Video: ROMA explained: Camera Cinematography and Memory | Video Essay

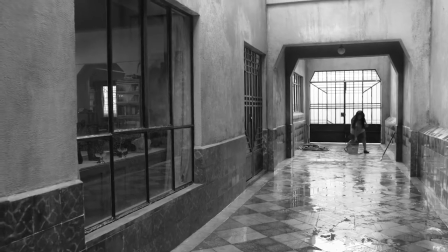Roma is the story of Cleo, a nanny to a middle-class family in 1971 Mexico.
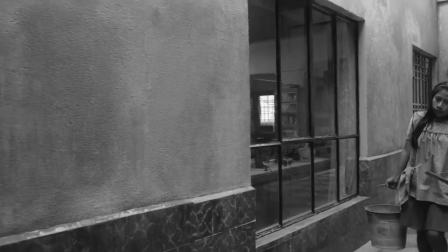We are given insight to her life as a domestic worker during the time of civil unrest.
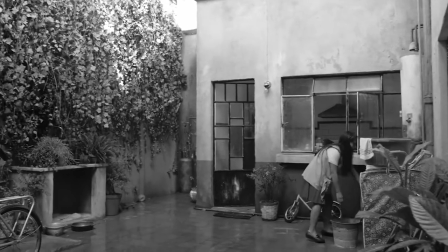The film is a collection of memories from director Alfonso Cuaron's real-life childhood.
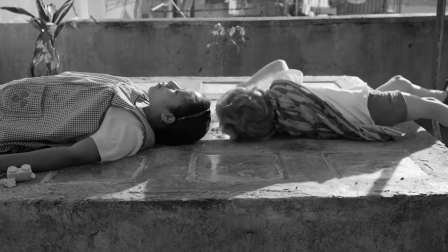Recreating a convincing memory was a philosophy Alfonso followed throughout the making of Roma.
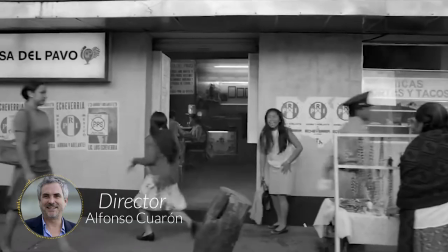That the process was going to be through memory.
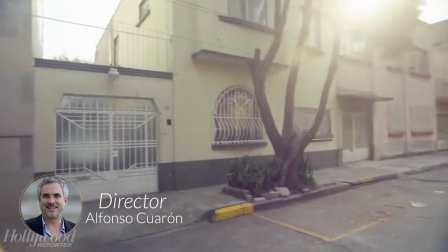In other words, you used to recover those moments shooting in the actual places and the actual spaces.
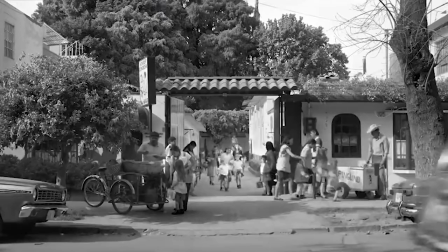In order to showcase his memories, it was important to preserve authenticity and a sense of believability.
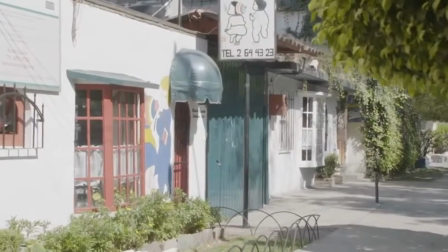The slow camera panning throughout the film helps to capture an authentic representation of memory.
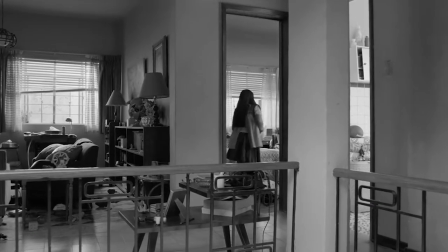Take this early scene of Cleo waking up the children in the morning, for example. The camera pans slowly left to right.
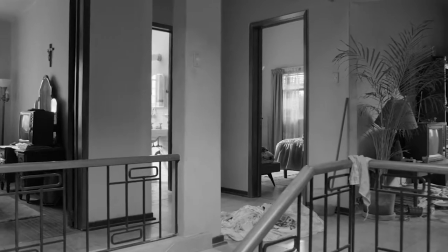Notice the pillar in center frame slowly move to left frame. When we cut to the upstairs, another pillar is similarly framed and moving to the left.
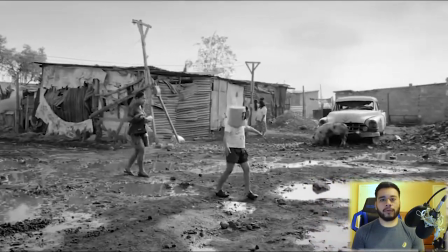This framing technique allows our eyes to easily follow what's going on. It seamlessly connects the downstairs to the upstairs.
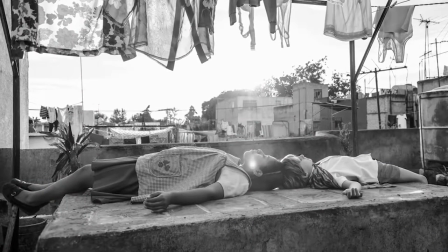Cleo also moves with a natural flow. We see her go room to room with no cuts in between.
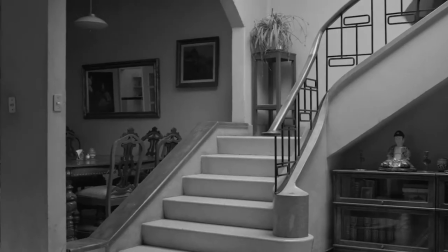If she does go out of frame, the camera flows into position and picks her up again.
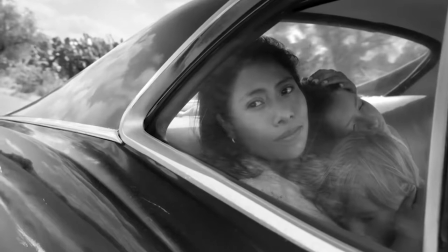The scene's natural flow makes her believable, as if she woke up the children right there and then in real time.
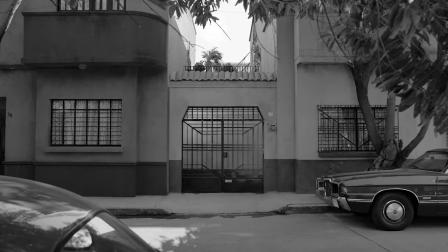Alfonso leaves out no detail and gives us a panoramic view to his memory. The camera's slow but intentional panning allows the scenes to speak for themselves and achieve authenticity.
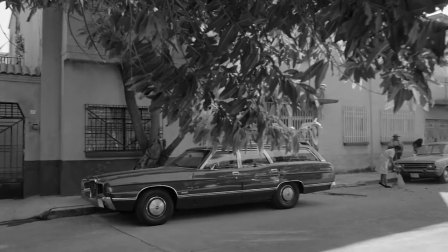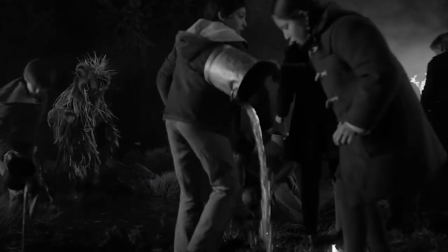The camera also becomes our viewfinder and guide to 1971 Mexico.
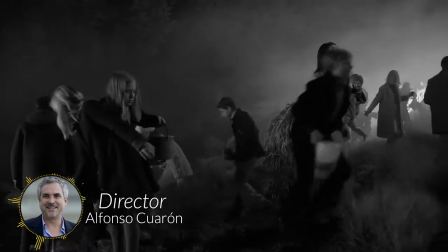Allowing the scenes to flow, in which the camera is more like a ghost that comes from the future, and is in that place, and is just witnessing.
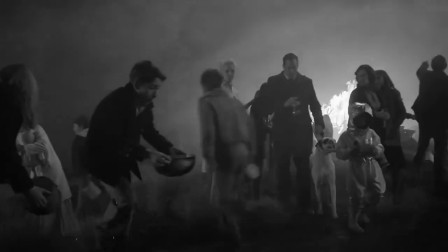Through the camera, Alfonso plants us in the middle of Mexico's landscape and rhythm.
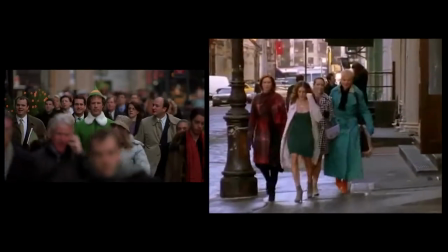Instead of traditionally placing the camera directly in front of the subject, Alfonso keeps the background in focus.
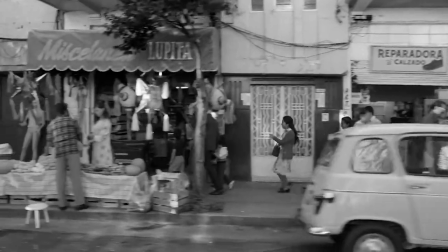He fills the entire frame with scenery. This allows the viewers to soak up the landscape of Mexico in 1971. one.
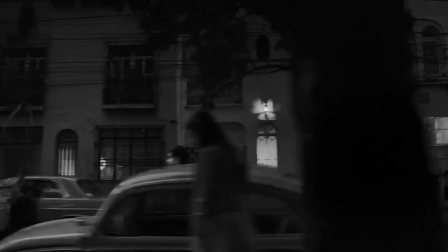In both these scenes, Cleo isn't running strictly for plot purposes.
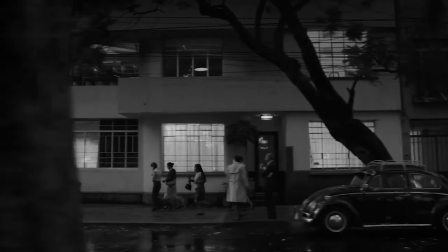The camera panning to follow Cleo also gives us a chance to witness beautiful visuals.
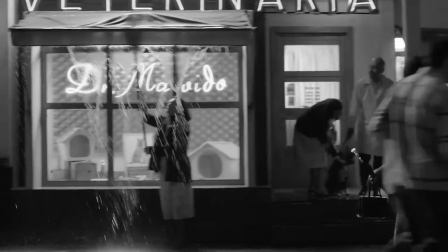There was no score in the making of Roma. The sounds and rhythm of a real life Mexico were the soundtracks to the film.
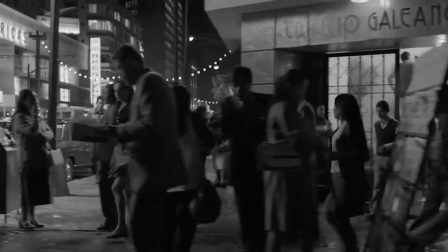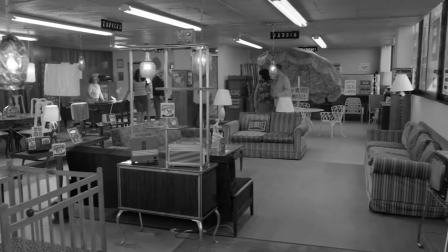The camera also gives us a unique perspective into Mexico's history. Protester violence breaks out as Cleo shots for a crib.
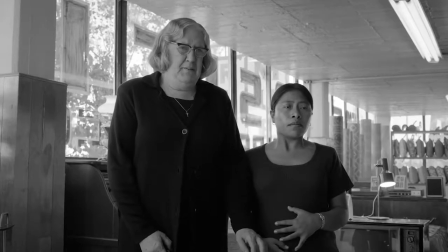Shots are fired and leaves everyone frightened. Instead of cutting multiple reaction shots, Alfonso displays everyone's reaction at once.
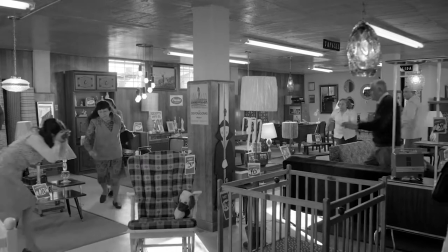Again, the camera sits at an advantageous spot to capture everyone's horrified reaction rather than one by one.
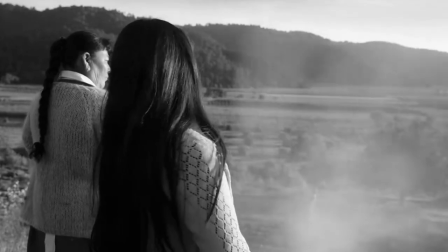The camera in its framing and movements waste little space and detail to fully engage us in the picture.
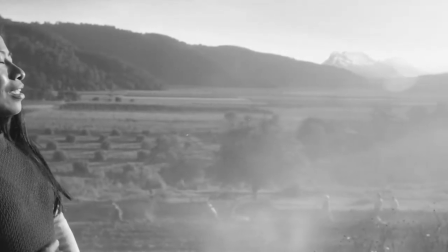Alfonso's cinematography is stylish but more importantly has meaning alfonso marries the
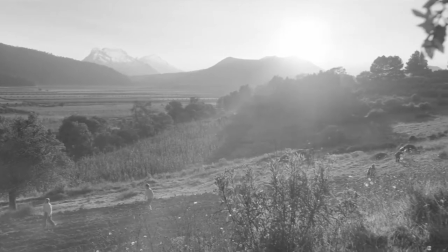importance of what to shoot and how to shoot it despite
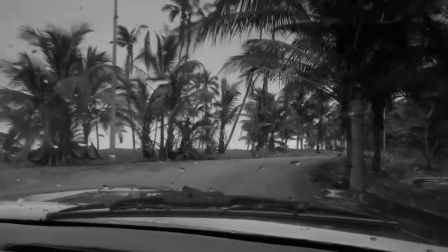being a very personal piece about a domestic worker in 1970s mexico roma has resonated with people from all walks of life in a very objective narrative because the narrative is very objective. It's not a subjective point of view. To create a very individual experience for the audience. The attempt was not to give answers or telegraph things for the audience. It's for the audience to be participant to the experience of their own memory.